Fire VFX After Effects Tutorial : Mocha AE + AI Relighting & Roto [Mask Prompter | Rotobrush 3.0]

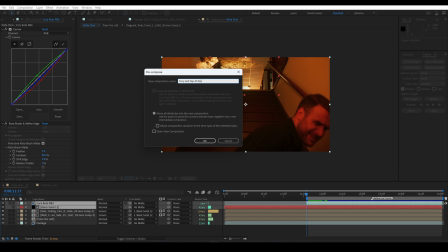(8:35)
Then I'll pre-compose these and call these Corey and Top of Staircase, and I'll reselect it as the mat for these fire layers.
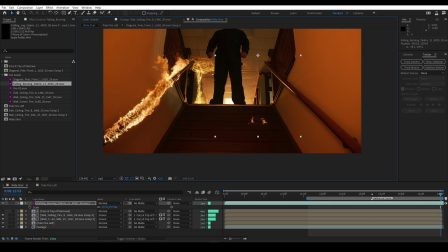(8:41)
Next, I'll drag this falling debris out and place it on the fifth step. Then I'll mask the bottom of it a bit so that it looks like it's partially occluded by the step in front of it.
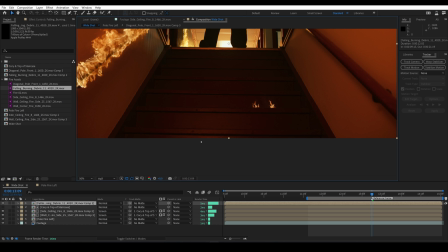(8:50)
And I'll follow the same process.
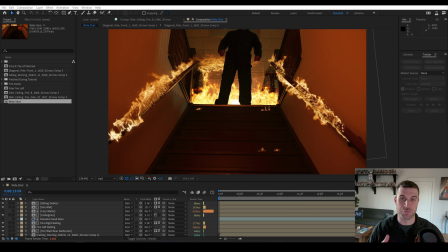(8:52)
After adding a bunch of fire elements, I thought it was strange that both railings were on fire and all the rest of the fire was kind of in the background.
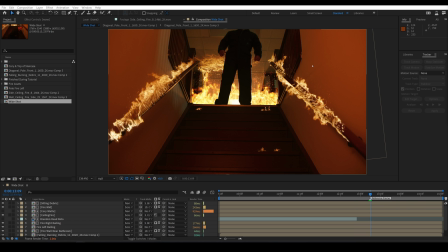(8:59)
So I wanted to add this fire coming through these railing bars. But if I do all of my work on the reference frame, they may be cut off when we pre-comp them.
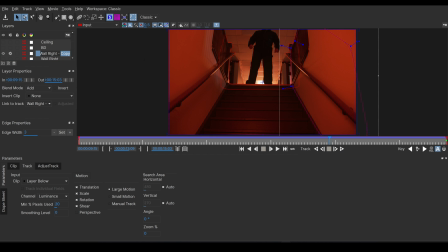(9:07)
So I'll go into Mocha and duplicate wall right and call it wall right last frame.
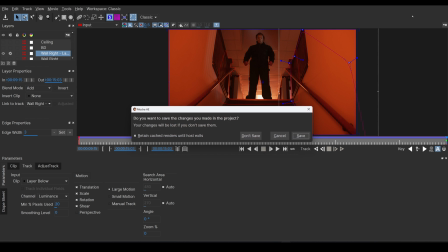(9:11)
And then I'll go into the last frame and expand it and hit save. Now I'll go to the last frame and I'm going to solo our footage.
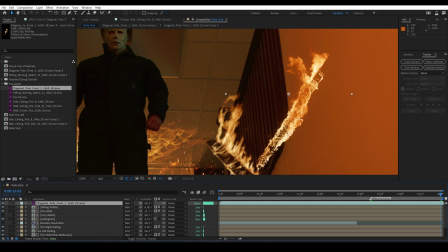(9:20)
And I'm going to take the same diagonal pole fire that we used before and I'm going to draw a
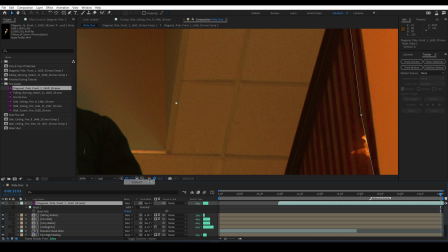(9:25)
mask and position it so that it just kind of peeks out through one of the bars. Then I'm going to lock the mask,
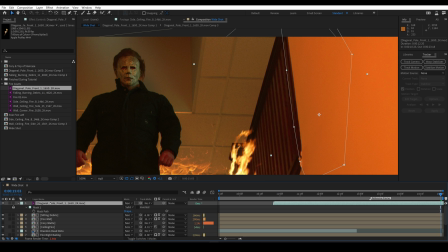(9:30)
turn the opacity down to 0, then I'll duplicate it, move it to the next opening and repeat.
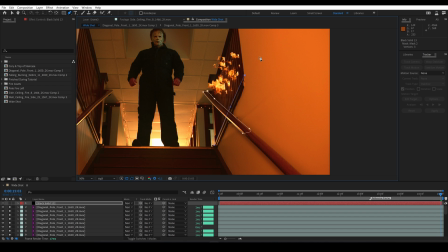(9:34)
And then I'll offset these. I'll make a mat for the railing and the edge of the opening, and then I'll pre-compose all of this and name it Right Banister Fire. Then I'll apply the Mocha track.
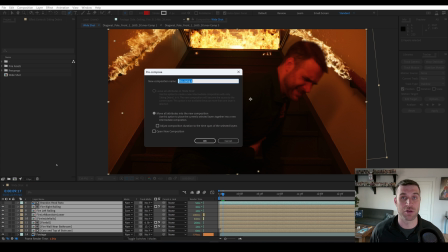(9:48)
Next, I pre-composed all of the fire and I called it Fire Elements, and I'll set it to screen.
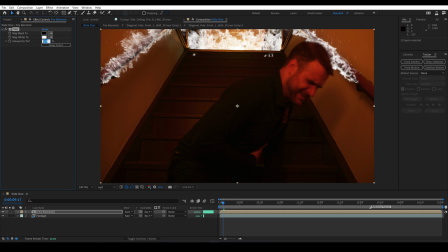(9:54)
I added a tint effect and set the amount to 15 to make it a little less intense, and then I added Deep Glow.
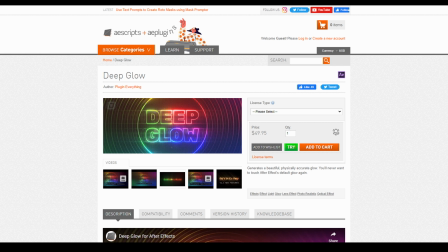(10:00)
Now, Deep Glow is one of my most used plugins at the time of this video. It's also $50 and well worth it in my opinion for both motion graphics and for visual effects shots.
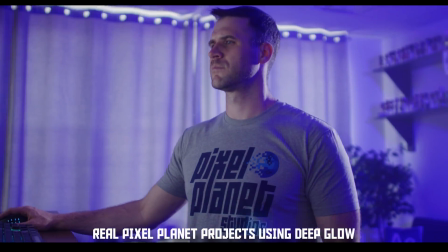(10:09)
I always want to provide free alternatives if I can, and I'm sure you can stack the built-in glow effect,
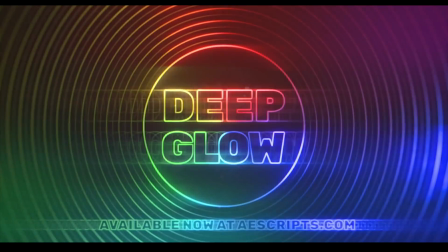(10:14)
but Deep Glow is really worth the money in my opinion.
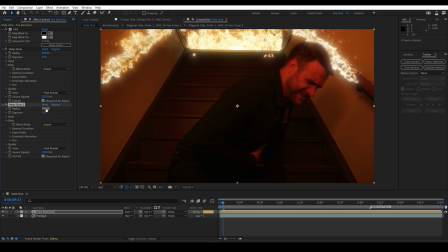(10:18)
I set the exposure to 0.1, and then I duplicated the effect and set the radius to 2000 and the exposure to 0.01. I continued the process from there to add more fire, smoke, and destruction elements. I added burn marks and blood to the walls.
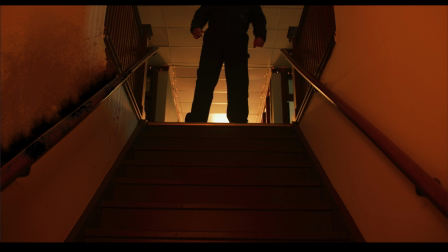(10:32)
A darken blend mode worked well for most of these to blend with the flickering light on the wall.
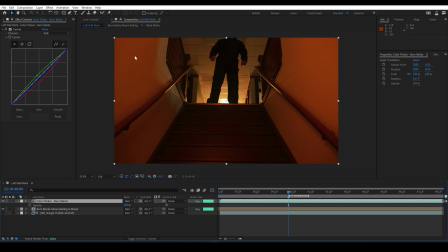(10:36)
One trick I found for other elements was to use a solid part of the wall, set it to overlay,
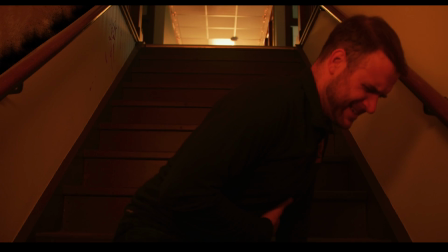(10:42)
and then use the item as a track mat to now have that item flicker with the lighting on the wall.
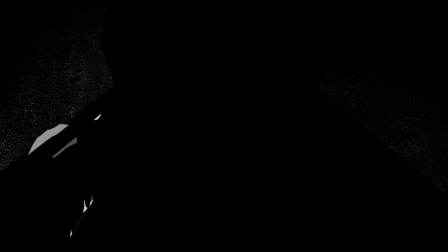(10:47)
I also added a little bubbling to the left wall by drawing some displacement and using that as a mat for the CC glass effect.
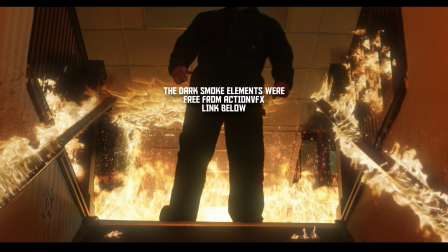(10:54)
I added dark smoke elements by the fire as well as some foggy smoke elements.
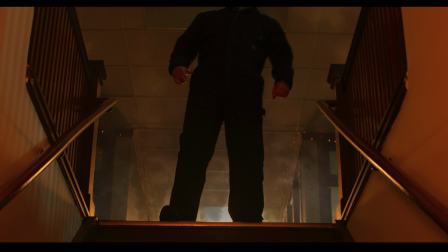(10:59)
I used all of the smoke elements as a mat for an adjustment layer with a Gaussian blur effect on it behind the smoke to help sell the atmosphere in the room.
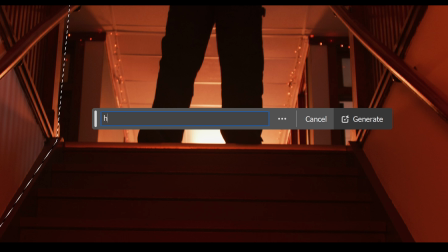(11:06)
I even tried Photoshop's generative fill to see what kind of fire destruction it could do to the walls.
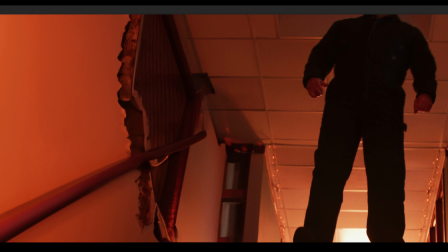(11:11)
And while I got some strange results, I also got a few cool elements that I was able to use in the shot. Now we're going to get into the close-up shot and really turn up the heat.
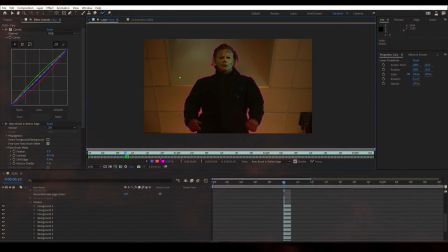(11:25)
To rotoscope this shot, I also used Rotobrush 3, along with the Refine Matte.
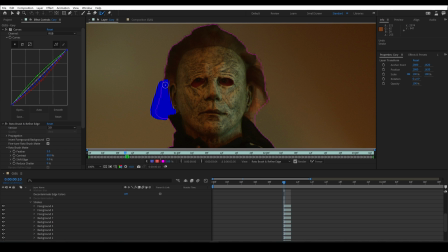(11:30)
So after rotoscoping Corey, I used the Refine Edge tool to draw around the hair and make sure I got all of the small details in the hair.
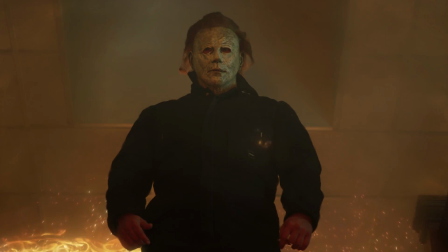(11:37)
I've been hearing good things about DaVinci Resolve's relighting abilities, and I thought it would be cool to try to use that alongside a fire element to get some interactive lighting. So I did some research and I tried it, but ultimately I felt like it was better for relighting scenes, but not great for precision of a light moving through the scene. So I looked up a way to relight in After Effects, and I came across a free plugin called Normality, and I'll link that below.
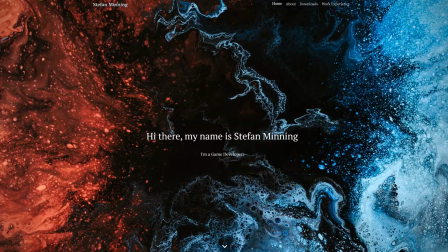(11:59)
Stefan Mining, and I hope I'm pronouncing that correctly,
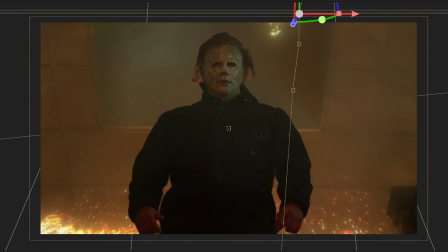(12:01)
made an absolutely awesome tool that easily allowed me to move a position of a light in After Effects and mirror the position of the falling fire.
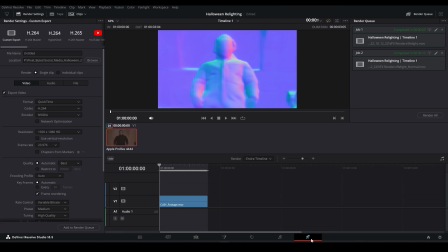(12:08)
So I exported the normal map that I had made in Resolve and used that as a reference for Normality. Now you can only create this in the paid version of Resolve. My hope was to tell you that since Michael Myers is standing pretty still, you might be able to get away with creating a normal map in Photoshop from a single frame and doing some minor tracking.
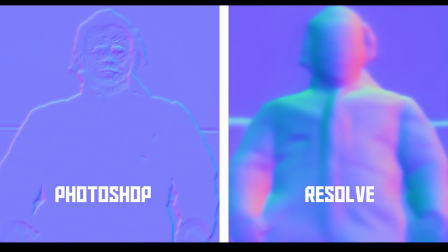(12:24)
But this was the normal map I got out of Photoshop. Corey looks like a pretty flat object here, and we really couldn't light up one side of his face with this.
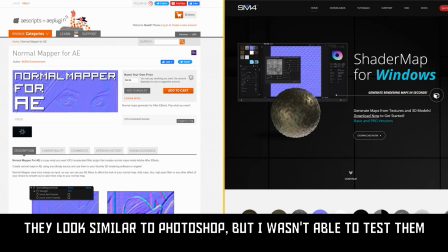(12:31)
I'll link a tutorial for Normality below, and they mentioned two softwares, Normal Mapper and Shader Map. Now, of course you could create a similar effect with some effects and masks, but being able to create this automatically with a normal map is pretty cool.